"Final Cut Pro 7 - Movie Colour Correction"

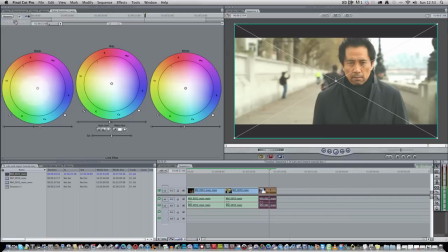[4:11]
Well, originally when I shot this I intended the scene to be quite cool, so you want to move the middle to the blue spectrum. You want to move the middle
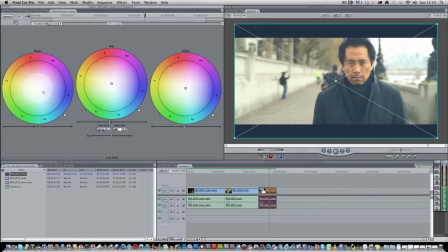[4:24]
dot to the bluer spectrums, and you can see already there's changes starting to be undertaken on the shots. And I like to mix blue with the warm. So you've got blue at one side, and you put a warm colour,
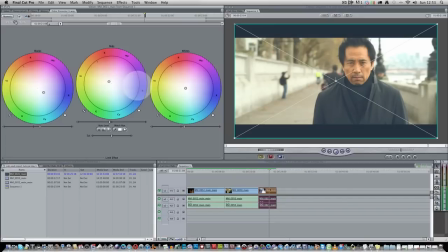[4:41]
a yellow or an orange, on the other side, and this, and the whites as well. That's the overall warmth of the shot. Say I was going to cool everything down. So this is a lot of a trial and error that goes into it.
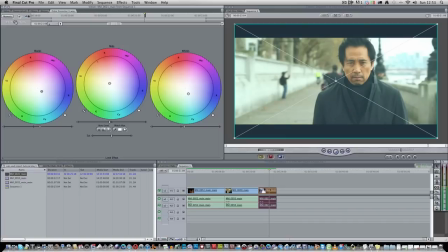[4:56]
You want to really move the dots around, so it's quite subtle, but but it's definitely there. So what am I doing? I'm going to leave the black for now. I'm going to bring the black down a tad so that everything looks great, but
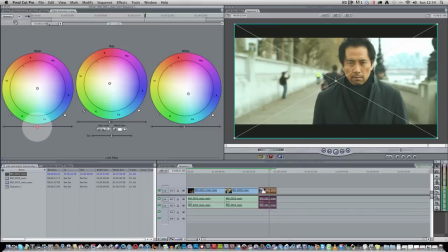[5:17]
it's not too crushed, because obviously if you crush the black, it's going to look like this.
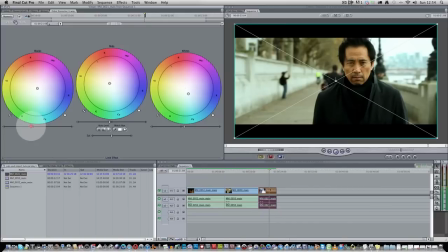[5:22]
Although the detail looks pretty good on the actor's face, you can't see any detail in the clothing, all the information's lost.
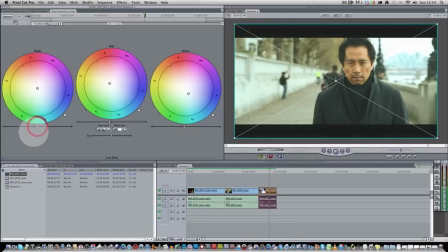[5:28]
That's definitely not what you want. So if you are bringing down the slider for blacks a little, just a tad, you're getting a bit more of a balanced type of shot there.
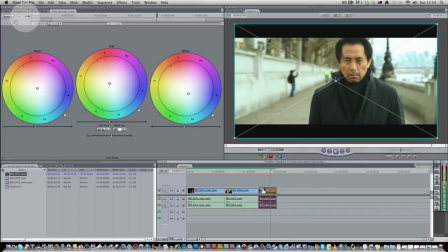[5:41]
And I think this, and you can preview this with this eye button here, eye checkbox, you can preview your original, which is this. Your original footage, which is this,
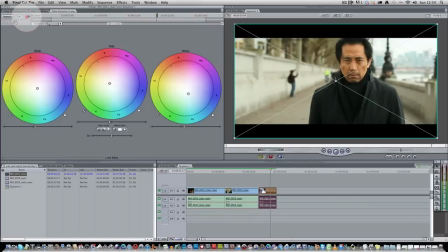[5:56]
and that's your color correction. And you can see the color correction is actually bringing out a lot of the background. It's accentuating the blues in the building a little bit more. I like this.
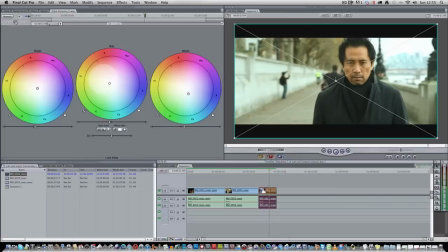[6:08]
It can be tweaked a lot more, but for now, I've actually really like this kind of very subtle color correction, because it doesn't really ruin it. It just adds to the shot. I've just moved it a bit more to the warmer spectrum in the mid-tones, mids here.
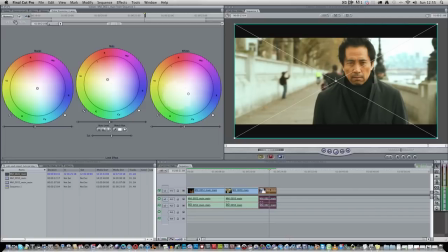[6:26]
So you've got a contrast between the yellow warm here and the cool of the buildings here. That's really just playing around with it, trial and error. Now if I were to move the blacks back into the blue, we have it's cooled down the shot quite a bit.
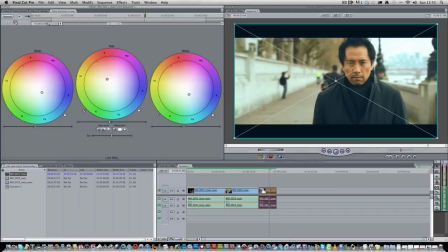[6:44]
Mid-tones again, but bring them back up to the orange. So you've got the blacks and the mids doing the most part of the work. You've got the blacks going onto the cooler blue side, and you've got the mids going to the warmer yellow and orange side.
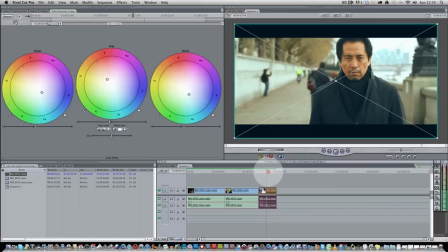[6:57]
And it's giving you a nice kind of a shot here. I really like this. I really like this shot. And so what I'm going to do is,
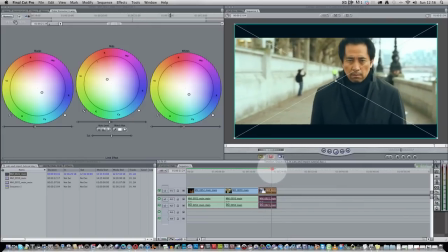[7:08]
usually you need to render this type of color correction, but it's not very heavy, so it's fine.
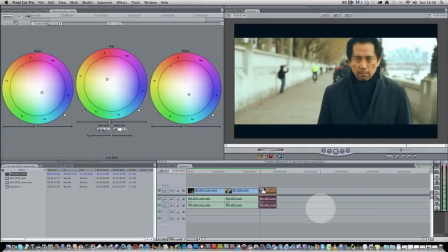[7:14]
It can play back fine. So you can see the grade here.
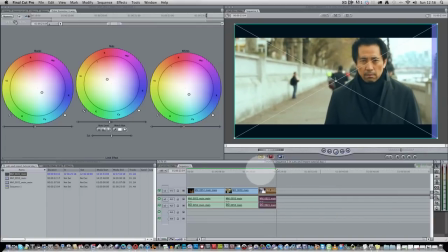[7:19]
It really, really looks nice. No, adds to it. So again, let's see the original. This is the original, and actually a lot of the detail is lost on the actor's body.
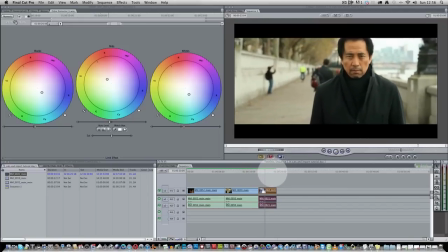[7:31]
You can see that. Although it looks good straight from the camera, you've lost a lot of detail on the clothing. My battery's low on the mouse. Need to charge that up. So yeah, I like my color correction, so go back to the checkbox up here, check it back on, you've got your color correction going on.
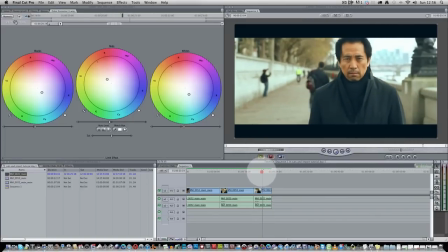[7:51]
Great, you know, it gives it more of a cinematic look. Now I like to do this the lazy way.
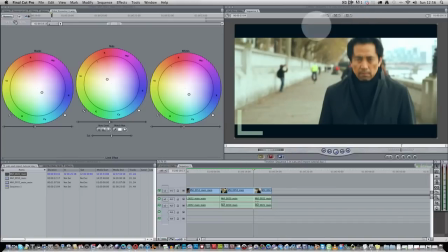[7:57]
I like this grade. I know that the lighting outside is all similar to all the other shots I've got.
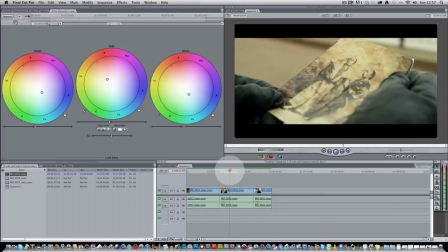[8:02]
The sun didn't duck behind a cloud too much.
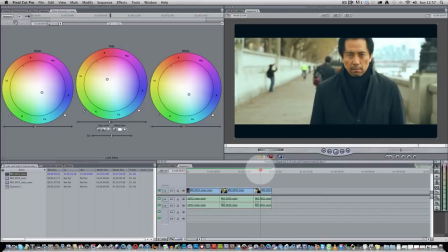[8:05]
It was a very cloudy day, which is great, because when you've got a cloudy day, it acts as a natural diffusion to all the light and gives everything a nice glow. No burning from the sunlight, nothing like that. So that's great. Good shooting conditions for this day.